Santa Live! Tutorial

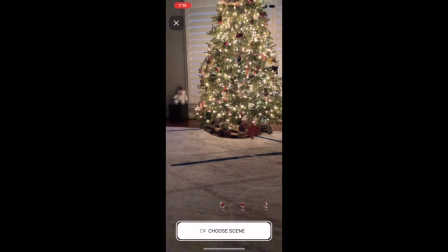0s
Welcome to Santa Live. I wanted to give a quick tutorial to show you how to use the app. The first screen you come to, you have to go down and choose which Santa scene you want. There's going to be up to 15. Just tap on the Santa's below. It'll walk through. You'll hear what the Santa has to say.
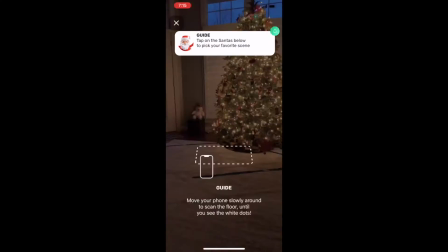16s
Then once you pick it, you get to the AR screen where we have to now measure the floor to make sure that the Santa, when he's inserted, is going to be level on the floor. Just keep moving it around until you see the dots. that means that it's recognized a flat surface. Now here's your preview of the Santa and you get to practice making them bigger smaller. You can see on the right hand side there's a mirror button which switch sides you want to come in from the left or the right.
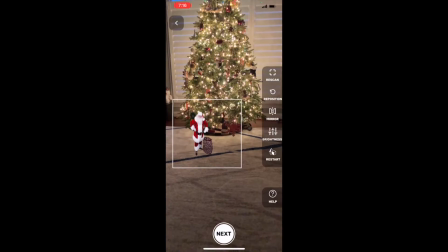42s
There's also a brightness button right below that so if your scene's a little bit darker you can make Santa a little bit darker to fit into that.
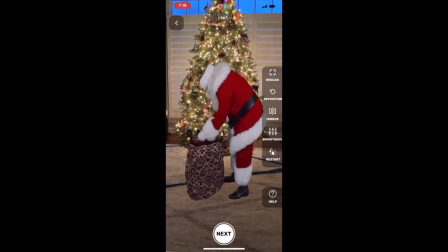49s
Then if you misplace Santa you can hit the reposition it'll put him back. now hold the camera as steady as possible let's start playing
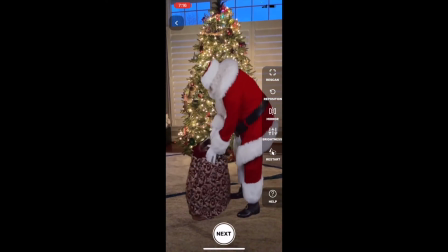57s
around with Santa make sure he's the right size uh I have a seven and a half foot Christmas tree there so I'm using that kind of to measure to
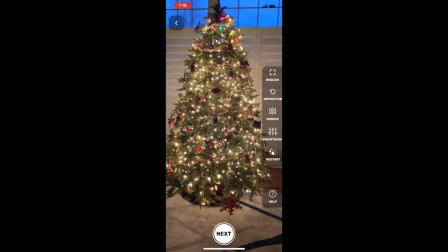65s
see how big Santa would be you can also place um another person in the screen to see how tall they are to see if
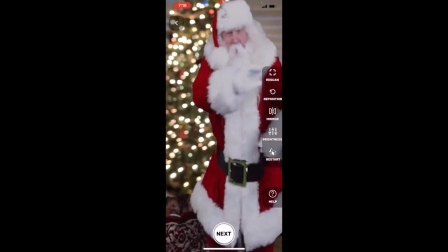73s
Santa's the right size you don't want to have a Santa too big you don't want to have one too small keep moving around you can actually walk closer to
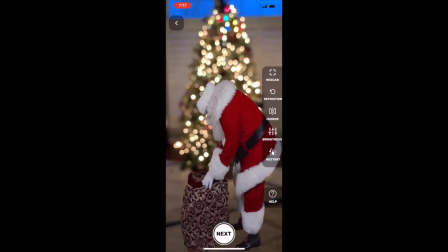80s
the Santa if you want to pretend like you're walking up on him, or you can zoom away. This particular clip we're going to record has a little bit of the top and bottom cut off as he approaches the camera,
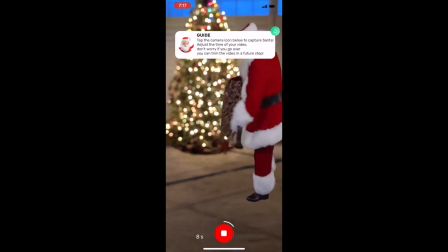94s
so you have to be a little bit closer to him. We have him in perfect position now while recording.
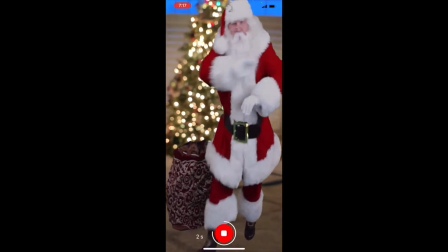100s
Again, hold the camera as steady as possible. He is talking to the camera, telling you to turn it off.
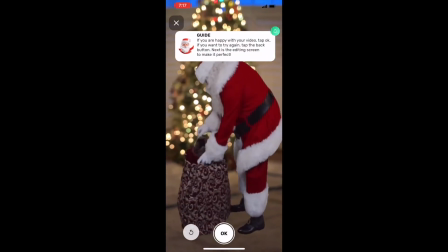107s
He didn't want to get caught. now you can check your scene make sure it looks good if it does or
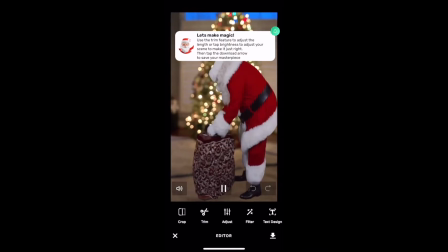114s
even if it doesn't now we give you an editing screen now we get into the video
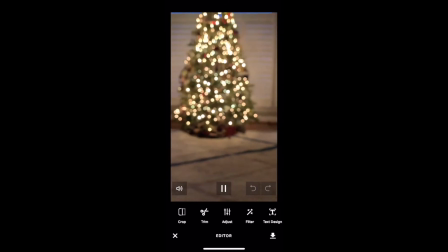118s
editor where you can clean up your video if you made a couple mistakes if your video is too long too short you
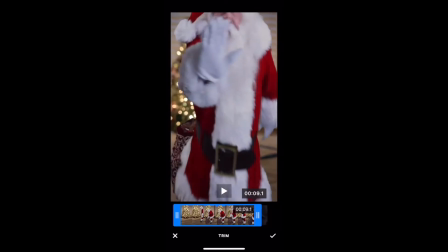127s
can actually go and trim it so you touch the horizontal lines and pull it toward if you're at the end you can shorten
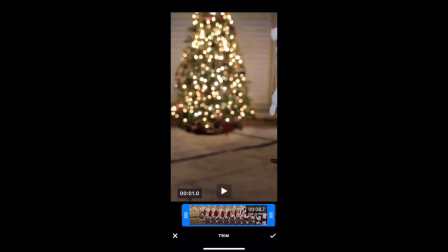134s
the video or if You want to take the front of the video down a little bit so you just have the Santa come in. You can do that as well.
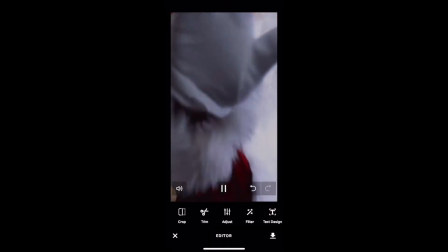143s
Next, what I like to do, sometimes the feet on a white or light floor make him look like he's floating.
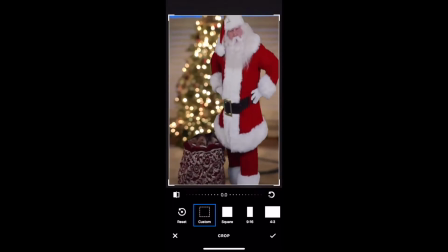152s
You can go to the custom crop button, and then you can kind of crop his feet out so you don't see that. It looks way more realistic, to me anyway. still a little bit more feet than I want so I'm going to go shorten up the video a little bit more
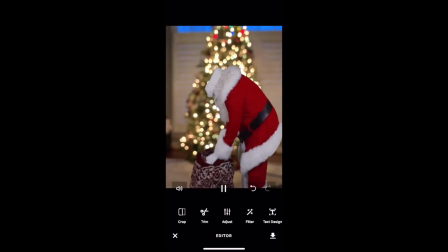167s
and now it looks perfect then after that's done hit save and then since Santa normally comes at night I like to go change the brightness
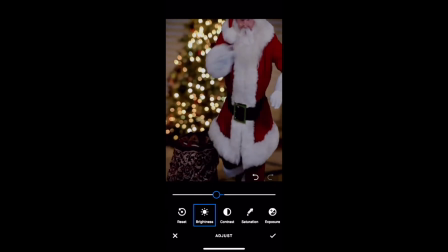178s
tap on the brightness button you can use a slider bar to make them a little bit darker to match the scene at night it will darken both Santa and the scene
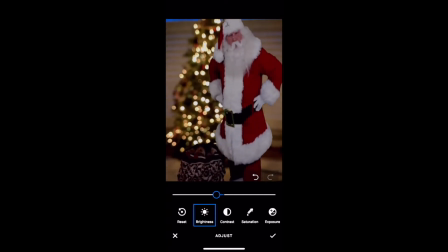187s
so play around with it until it looks perfect to you and then hit checkbox in the lower right to save it and then one other feature we have that you
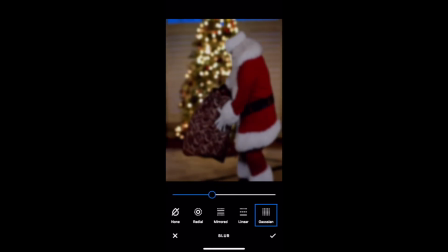200s
purely a preference you can go in and make the Santa blurry as well so the tree in the background is blurry
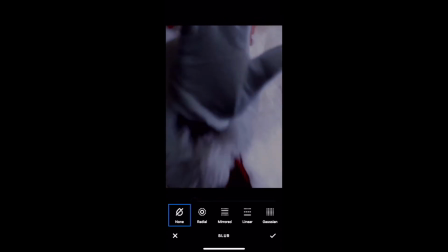207s
you can make Santa blurry so it looks like the camera was out of focus I personally like having Santa in front of the tree
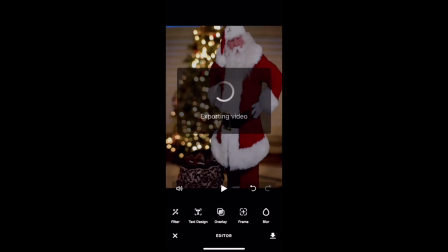215s
as if there's a field of depth look with the camera save it it'll save it to your phone on your device and your photos and then share it with your kids Merry Christmas